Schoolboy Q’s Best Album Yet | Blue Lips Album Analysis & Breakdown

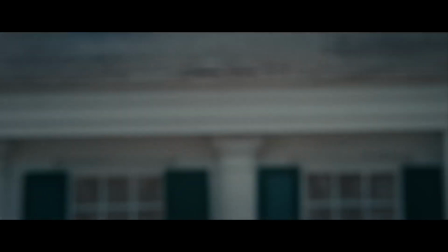(20:25)
It appears there are 3 versions of Q walking inside,
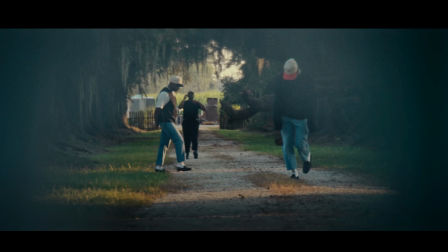(20:29)
symbolizing and referring back to the many times throughout Blue Lips where Q mentions feeling trapped in his head or in his house. There is a bar, got a brand new house, trying to avoid my hurt, revealing that even though Q has bought a symbol of success, a big house, he still faces depression.
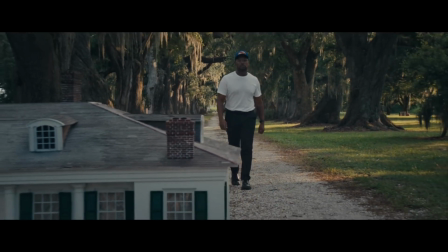(20:43)
When the camera zooms out, Q is walking above the house, and later you see the same house explode,
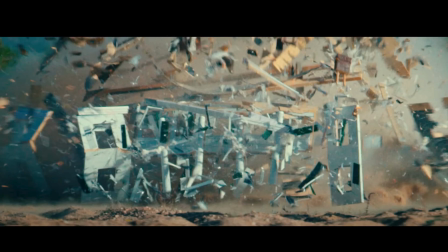(20:48)
which could symbolize breaking free from feeling trapped or suppressed, and this is further emphasized by the fact that it's a plantation house. Then there's this red screen. Anyone who edits videos probably recognizes this screen pretty well.
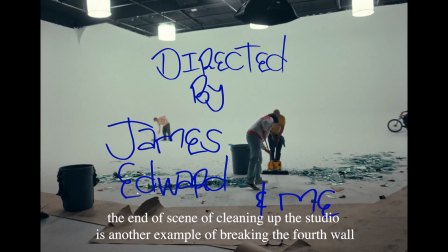(21:01)
It's the Adobe Premiere screen for lost media. This is shown a couple times throughout the video as a way to break the fourth wall, which Q is doing a lot of in these music videos. I also think this usage of breaking the fourth wall is like a rebellion against the music industry's expectations to what a proper music video should look like. I literally can't think of another music video that shows the Adobe Premiere lost media screen.
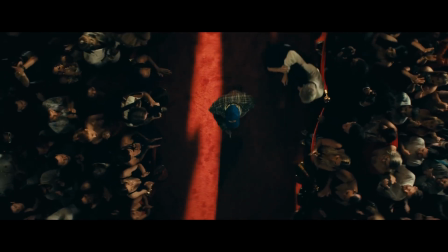(21:25)
Next, we see Q walking on a red carpet before entering a huge hall filled with seemingly successful people.
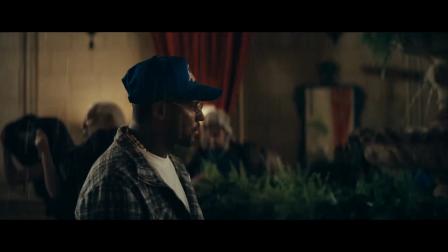(21:32)
Then we see shots of Q walking with them, but everyone is getting heavily rained on.
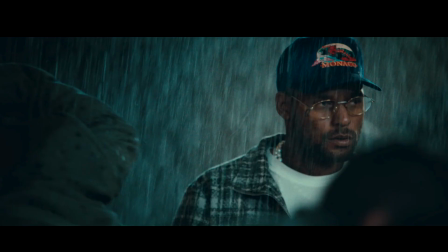(21:37)
However, Q doesn't show any reaction. The rain could symbolically represent Q's emotions or tears that he's pouring out, especially with the introspective nature of Blue Lips.
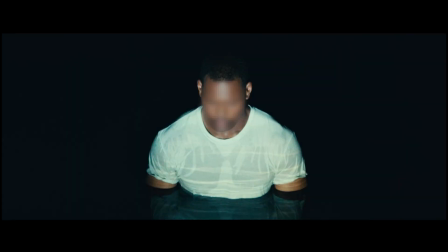(21:47)
This could also link to the man that's standing inside the pool, representing sitting in one's emotions before pouring it out via the rain. An interesting angle in this music video is the set direction narrative. Q rides into the set, disturbing people in the process.
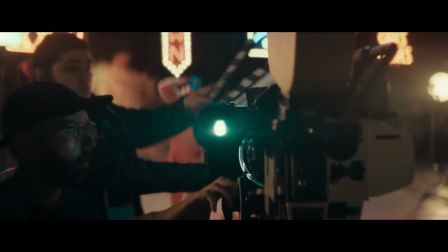(22:01)
He's then being directed by these older white men. The shot zooms into the set camera and Q and his friends get turned into an animation,
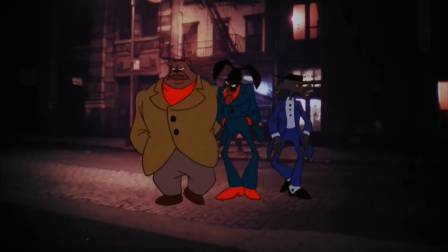(22:08)
paying homage to Ralph Bakshi's Street Fight, which famously alternated between real actors and animations.
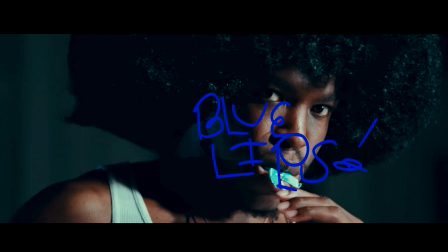(22:14)
Later, the same directors direct another man who has an afro, does a martial arts kick, and sucks on a blue lollipop, obviously giving him blue lips.
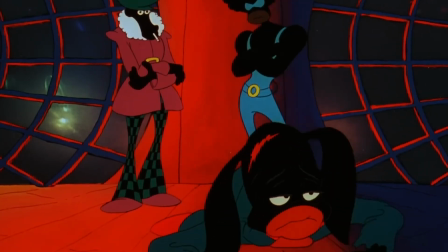(22:22)
This caricature of a guy with an afro and 70s fit is found in many blaxploitation films.
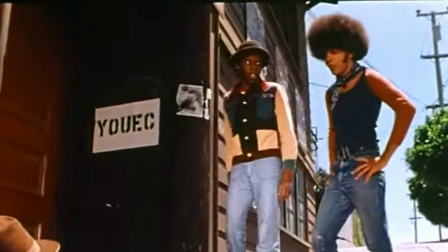(22:27)
You can see one in Street Fight and John Coney's Space is the Place, which was also listed as a reference on the Urine 101 cover.
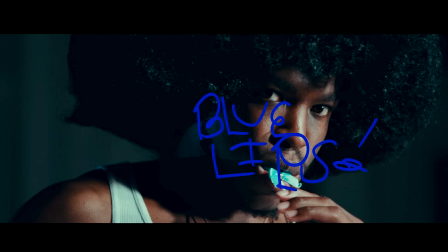(22:33)
Overall, this character links back to the blaxploitation motive, adhering to stereotypes or expectations for approval.
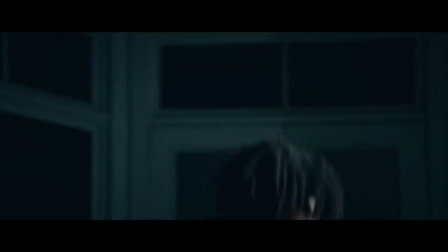(22:39)
Eventually, you see him rip off the afro and storm off set, obviously frustrated and fed up.
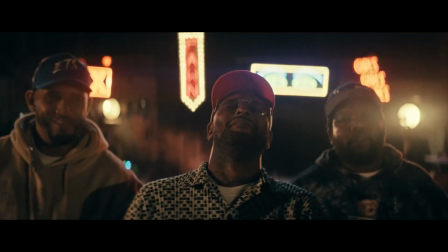(22:45)
However, in contrast, when Q and his friends are directed by these white men, they just laugh back in their face,
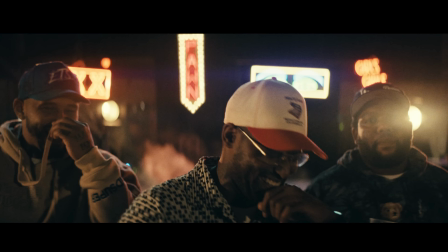(22:50)
showing that Q doesn't adhere to expectations or seeks acceptance. I also felt like Q and his friends laughing back at the directors kind of related to the song Funny Guy.
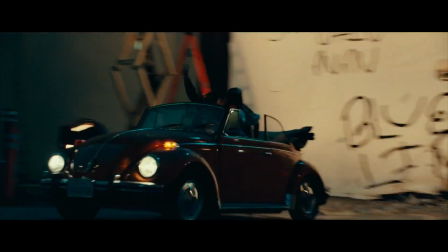(23:00)
Eventually, Q is back in his car and breaks out of the set by driving through a huge poster of the track listing for Blue Lips,
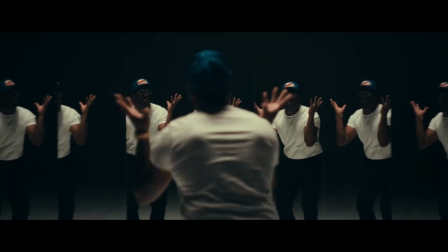(23:06)
symbolically communicating his break from suppression, expectations, and creative limitations.
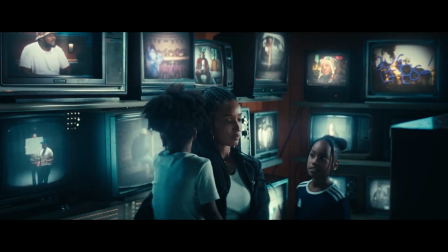(23:11)
There's also a visual reference to the motif of fatherhood.
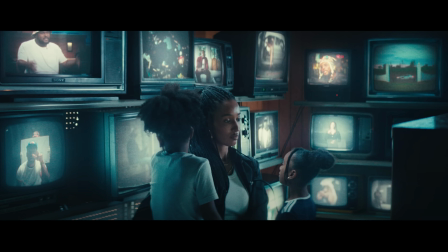(23:14)
We see a scene of a woman with 2 daughters watching multiple screens of Q in past interviews, denoting the dissonance between him as an artist and a father.
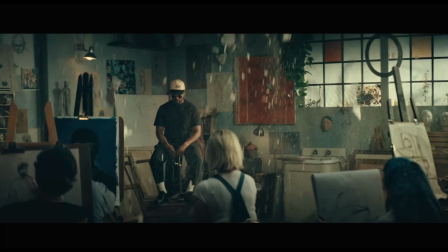(23:22)
Finally, there's a scene of Q being drawn by a group of kids in an art room.
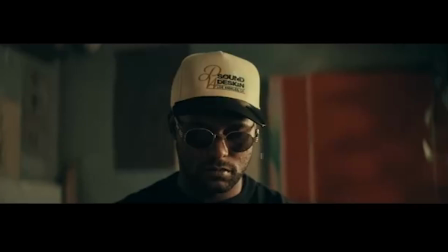(23:27)
He's sitting and looking down, but in another shot you can see water dripping down his hat, making it look like he's crying.
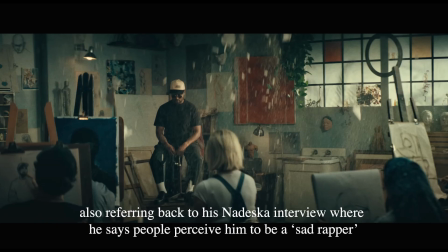(23:33)
This could represent people painting an image of what they think of him.
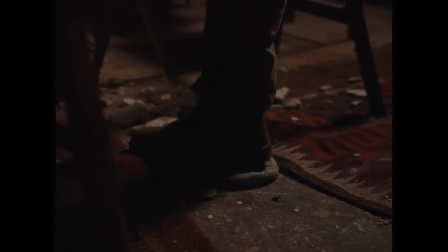(23:36)
Someone is also sculpting a mold of his face that later gets stepped on, presumably by Q. You can see a clear shot of this in the Nunu music video.
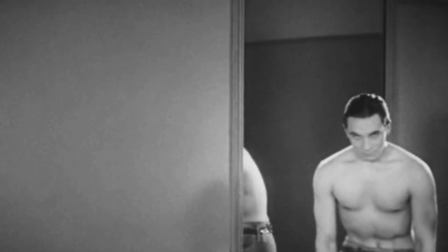(23:45)
I want to link this back to Blood of a Poet because after this scene where the poet jumps into the mirror pool, he comes back and destroys the statue that told him to go in. win.
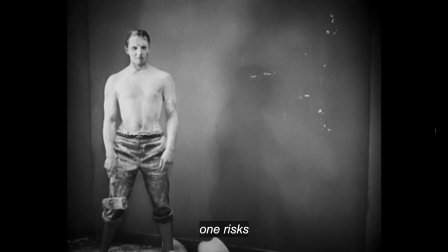(23:53)
Then the narrator says, by breaking statues, one risks becoming one with oneself.
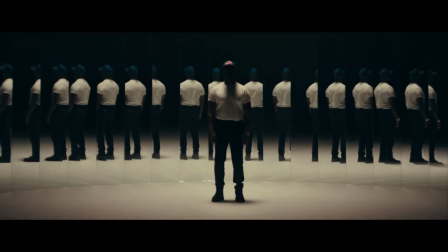(23:58)
By Q breaking this mold, or in the final scene where the mirrors around him are breaking,
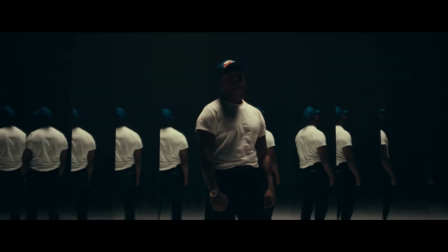(24:03)
it symbolizes him breaking free from past versions / reflections of himself, the mold and image that people create of him,
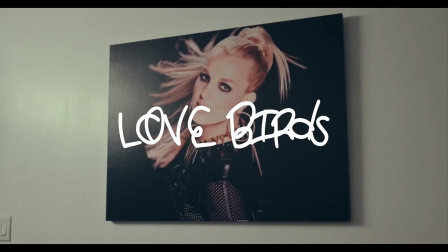(24:09)
and coming into his true self. Lovebirds featuring Devin Malik and Lansky Walker.
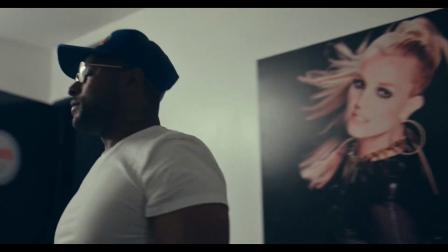(24:14)
The song starts off like a promising R&B love song, sampling the Sacred Soul's Can I Call You Rose,
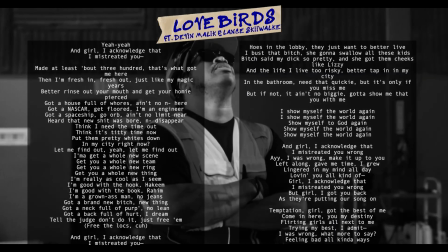(24:19)
before completely switching to an abrupt, sinister beat where Q and Devin Malik boast about their lifestyles,
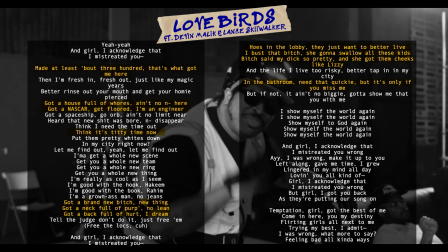(24:25)
specifically regarding women. The song oscillates between the sinister, dark beat and Lansky Walker's R&B chorus / verse.